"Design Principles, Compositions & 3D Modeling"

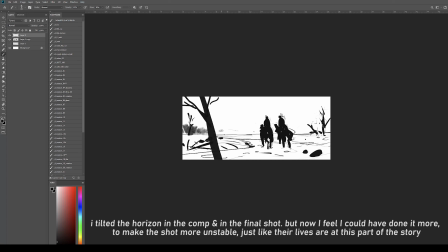And since I'm trying to tell a story with every keyframe, a lot of the things are also focused on symbolism, which is something that I really enjoy doing in my paintings.
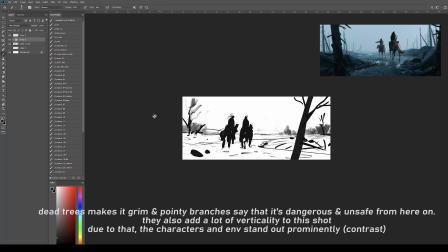For example, the dead trees that I'm adding here suggest that Roderick and Edmund have
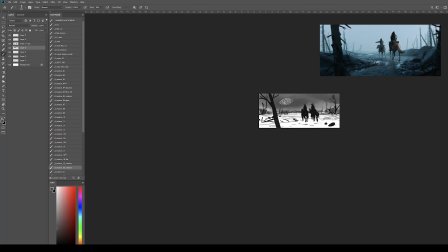left civilization and leaving things behind. You remember this top view diagram I talked about in the first part?
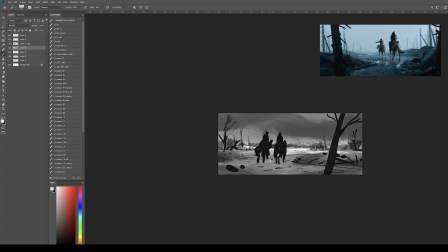They have crossed the forest, and what remains in front of them is cold, eerie,
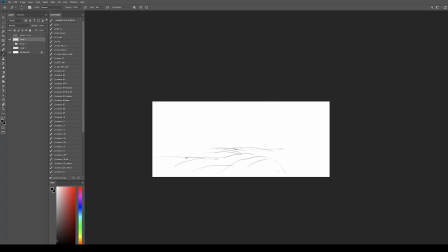untrodden, and devoid of life. And that is why also I want the environment to be a character in itself in all of these keyframes.
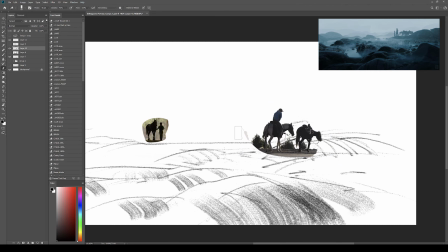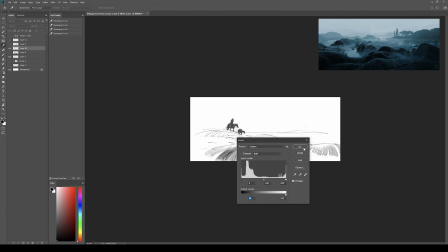Also, another aspect of symbolism in these keyframes is the openness or the emptiness of the environment.
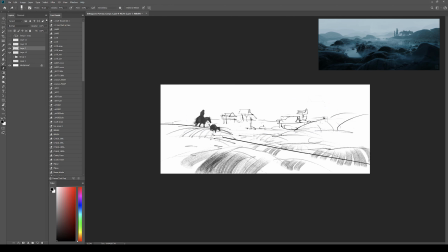And I also wanted that to be a very prominent part of storytelling in each of these keyframes.
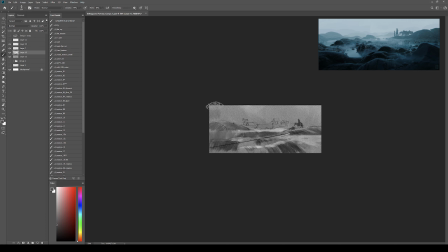If you look at all of the shots together, you will notice that as they progress in their journey,
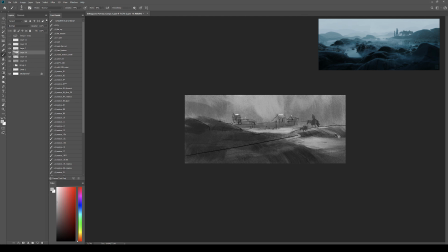the amount of sky visible is lesser with each shot, and subsequently the amount of fog and mist increases.
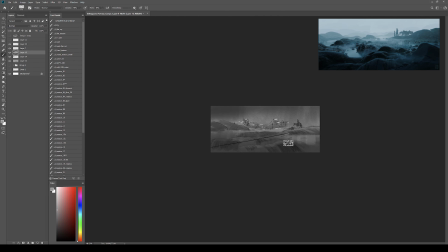What it adds is that feeling of getting trapped and cornered.
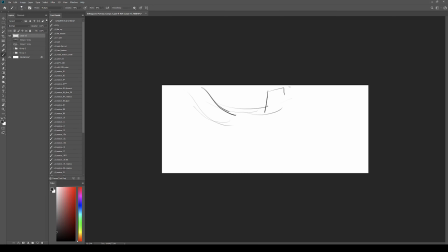Roderick and Edmund are getting deeper and deeper into trouble with each shot, as if they have nowhere else to escape.
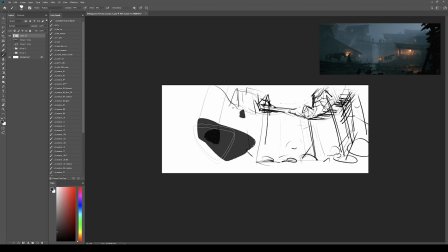And having that additional fog with each shot also subconsciously adds to the mystery of unknown lands.
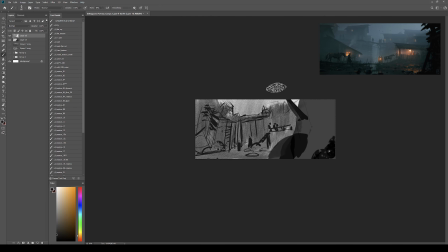While looking at the sped up videos, it might seem like I'm only doing one sketch for each of the shots and it's already there in my mind.
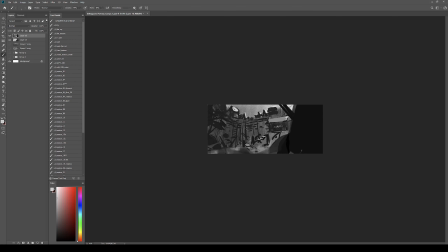It is actually not like that. I had numerous failed attempts before I reached to this
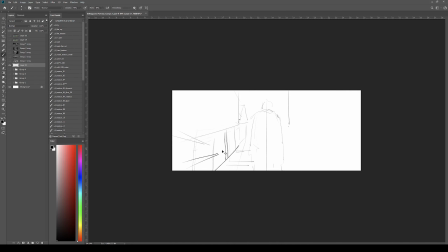part where the shots or the flow of these shots came to my mind.
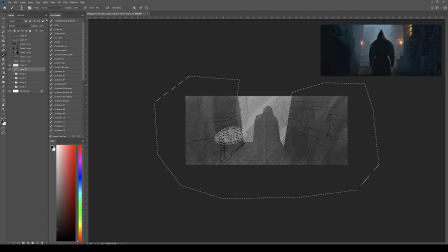It honestly took me a while to put the story together in 6 keyframes in a meaningful way,
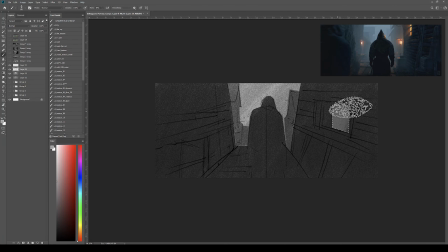while also challenging myself to do something different and new in terms of location and vibe for each of the shots.
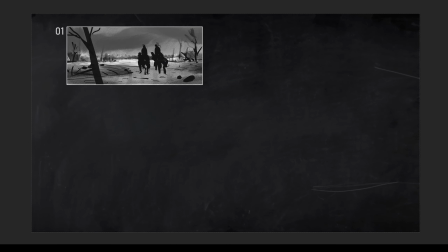So yeah, this is how the 6 keyframes that I have
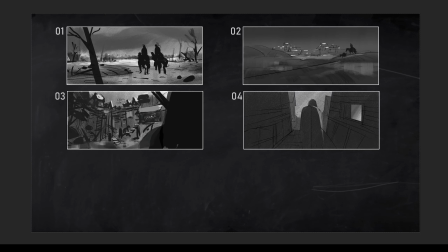look when placed side by side. I didn't even work really hard on the last few shots.
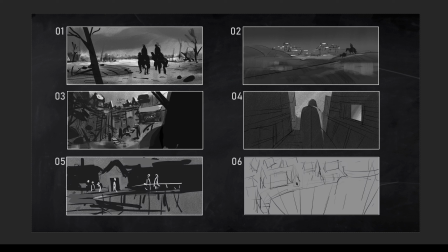I only wanted to get camera placed in a way that I can have a direction while I jump into 3D with these shots.
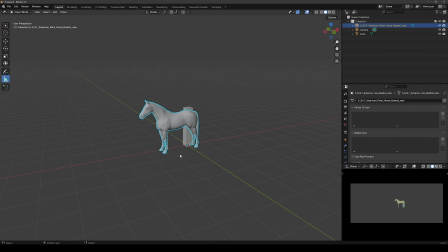So let's jump into Blender and talk about what Previs is and why you should do it.
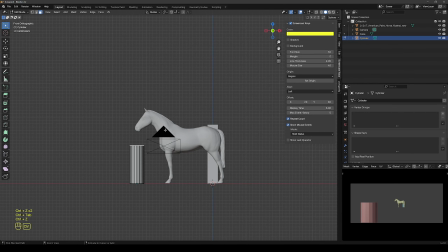Previs is just a short for pre-visualization, and as the name suggests, it simply means pre-visualizing your shots using simple geometry before actually beginning to build your shots.
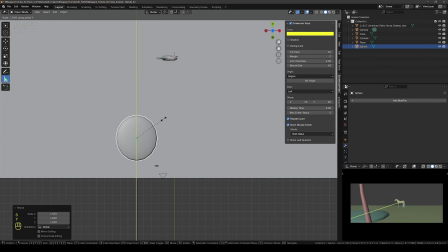And if you are someone who haven't done Previs for your personal project till now,
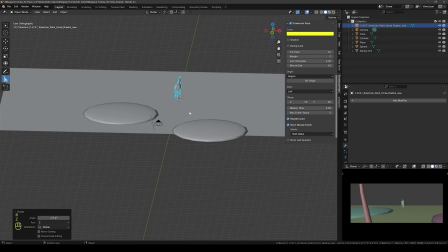I would suggest you can give it a try because it provides
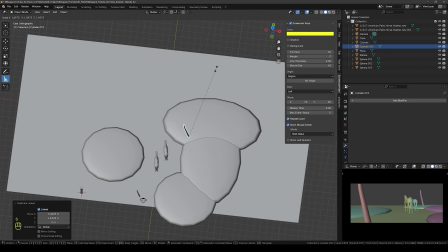an early access to how the shots would look once translated into 3D,
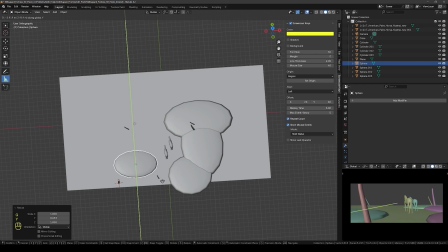and makes the subsequent processes of actually building your shots much simpler.
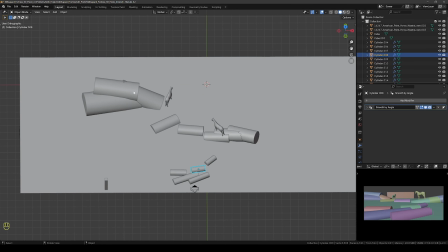It also aids in planning the number of assets, the major assets that you're going to need to finish the entire project.
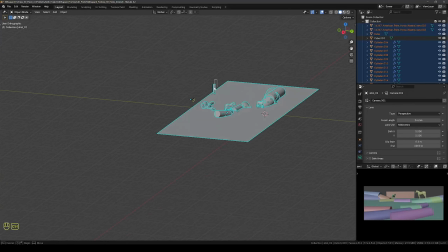So as you can see here,
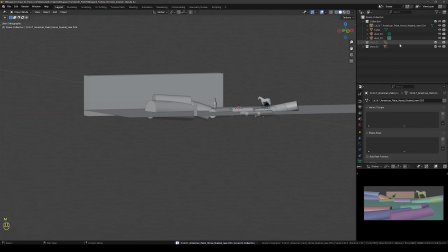I'm trying to match the comp sketches that I did earlier as closely as possible when I'm doing the Previs.